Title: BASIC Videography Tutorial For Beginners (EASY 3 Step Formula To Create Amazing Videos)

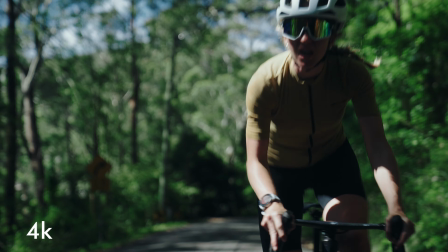The key things that you want to pay attention to when it comes to your camera settings are things like your resolution which is for example whether you're shooting in 4k or 1080p
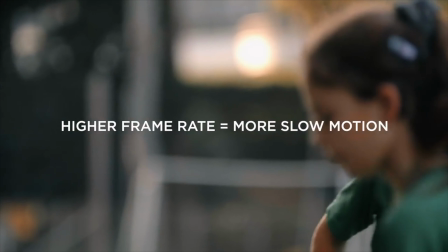your frame rate which dictates whether you shoot in actual speed or slow motion your iso shutter speed and aperture which dictates
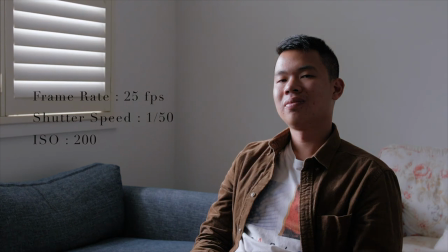your exposure level which is essentially how bright the image is in your camera and then also your white balance if you can become familiar with all these elements and master all these elements you're always going to be able to get a nice looking image with your camera now if you want to learn more about how to actually master your camera settings we actually have another video that goes through all of that so i will leave that down in the description box down below
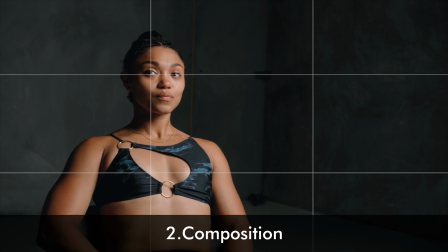if you're interested in watching that number two is composition composition essentially just means how you frame up your shots our secret to
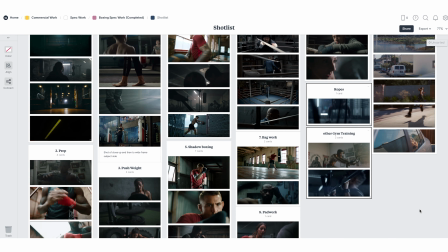making sure that we always have great composition is to have a detailed shot list that we can refer to oftentimes on a shoot you're dealing with multiple things at the same time and trying to get your camera settings right so during a shoot if things are getting a bit too full on and we start getting a bit flustered, we can always pull up the PDF on our phone,
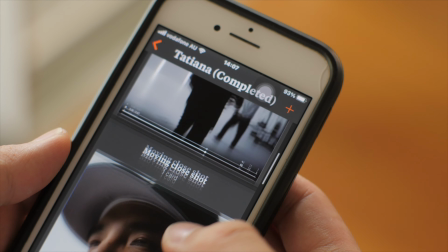which is usually saved on our Forever It's album, and just go, all right, for this sequence, we need a wide shot, a medium shot, and a tight shot, and then that's done. So it's a really handy thing to always have if you're feeling a little bit lost during a shoot. And if you guys are interested, we've actually prepared a beginner filmmaker PDF toolkit that you can download if you sign up to our email newsletter, link in the description box down below the toolkit essentially contains three main pdfs that we regularly use in our everyday business when we're making videos for our own
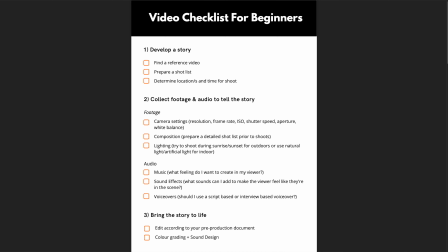clients so the first pdf that you get is actually our checklist for creating amazing videos which essentially is just a list covering off all the elements that we're talking about in this video so every time you start the video making process you can just go through the list and just tick off each
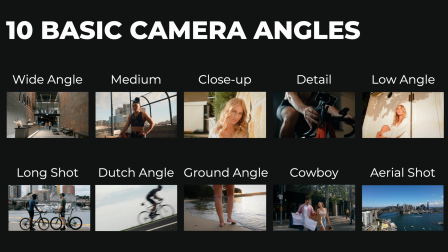item as you go number two is the beginner filmmaker shot list guide which essentially details the 10 camera angles that you can get in each sequence Keep this PDF handy in your favourites album on your mobile phone so that you can always just bring it up on a shoot if you're feeling a
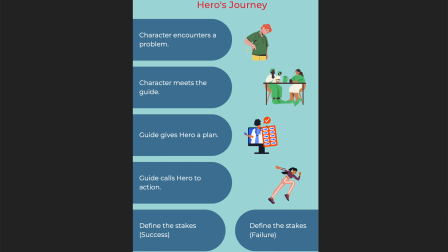bit lost. Number 3 is the Storytelling Formula Guide which essentially details each element of the hero's journey that helps you tell a compelling story each time in your videos. Going back to the third and final step of getting amazing footage and that's lighting.
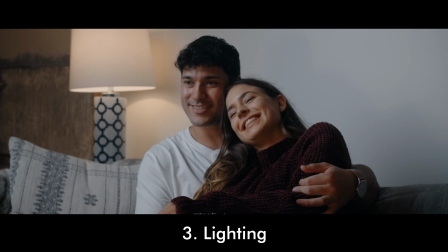Lighting is one of the most important elements of filmmaking and it is often neglected
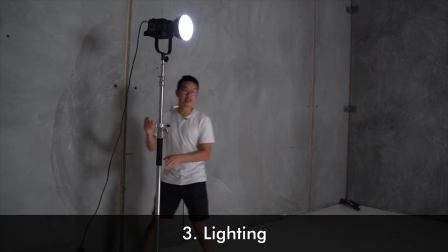by bigger than videographers. just understanding the principles of lighting such
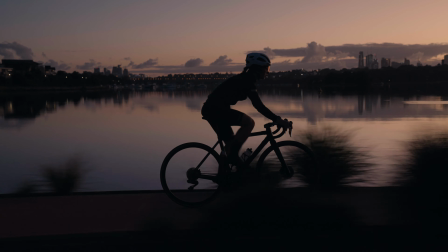as planning your shoots during sunrise or sunset if it is an outdoor shoot rather than
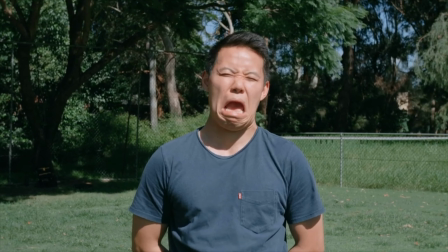midday when the sun is at its harshest shooting near a natural light
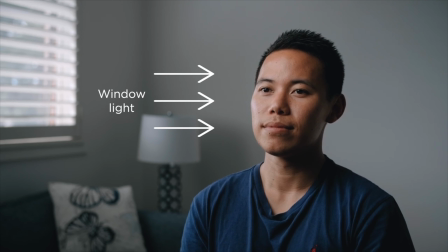source such as a window if you're shooting indoors and don't have any artificial lights at
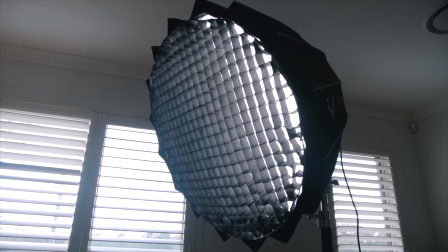your disposal or if you do have artificial lights learning how to key light your
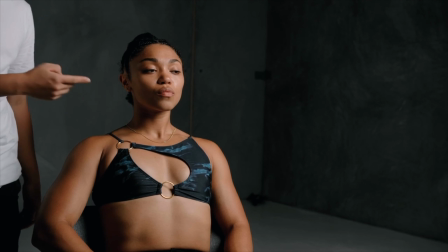subject properly to get the most flattering image in terms of audio there are
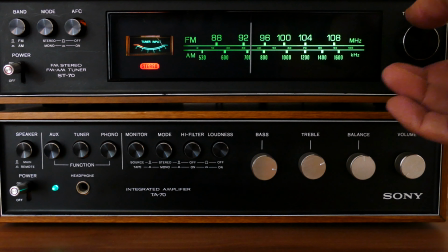also three key components in mind number one music choosing
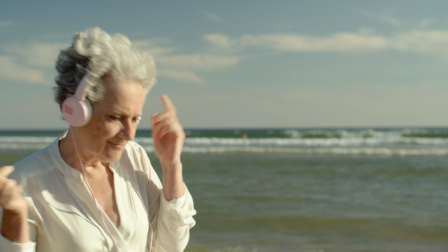the right music is so important because it is the key ingredient in invoking
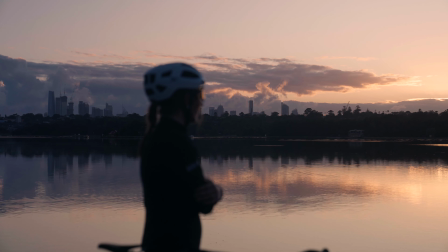emotions out of your viewers if you want your viewers to feel inspired you would choose
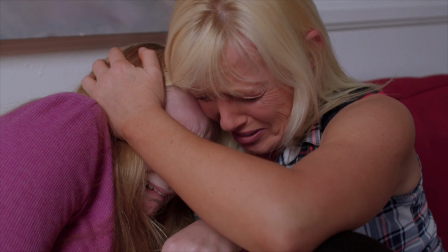an inspiring song imagine how disjointed your video will be if you have a very sad scene of a person crying and then yet really happy music playing as the background so that's why When choosing your music, it is important to ask yourself these two questions.
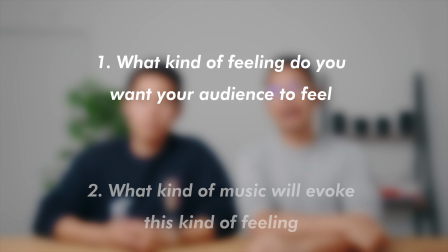Number one, what kind of feeling do you want your audience to feel? And number two, what kind of music will evoke this kind of feeling? And for those of you who don't know where to get your music, well, we use a music licensing site called MusicBid and they have amazing songs. By the way, this is not a sponsored post, but MusicBid, if you're listening, reach out. Number two is sound effects. This is one of the key ingredients that we neglected most when we first started out our videography careers. And this is what make great filmmakers great, because they are able to use sound effects to invite their audience into the world of their films.
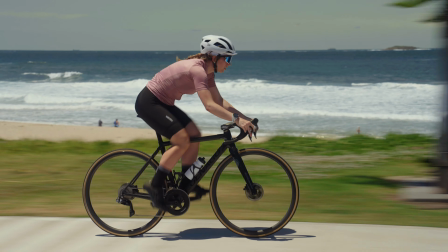When someone watches your video, it is important for you to make them feel like they're actually in the scene.
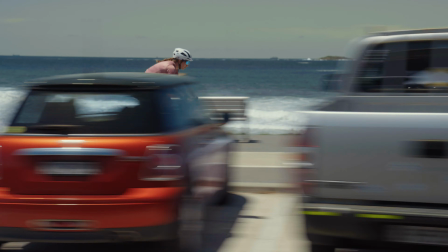And to do that, you need to incorporate some sounds from the scenes itself.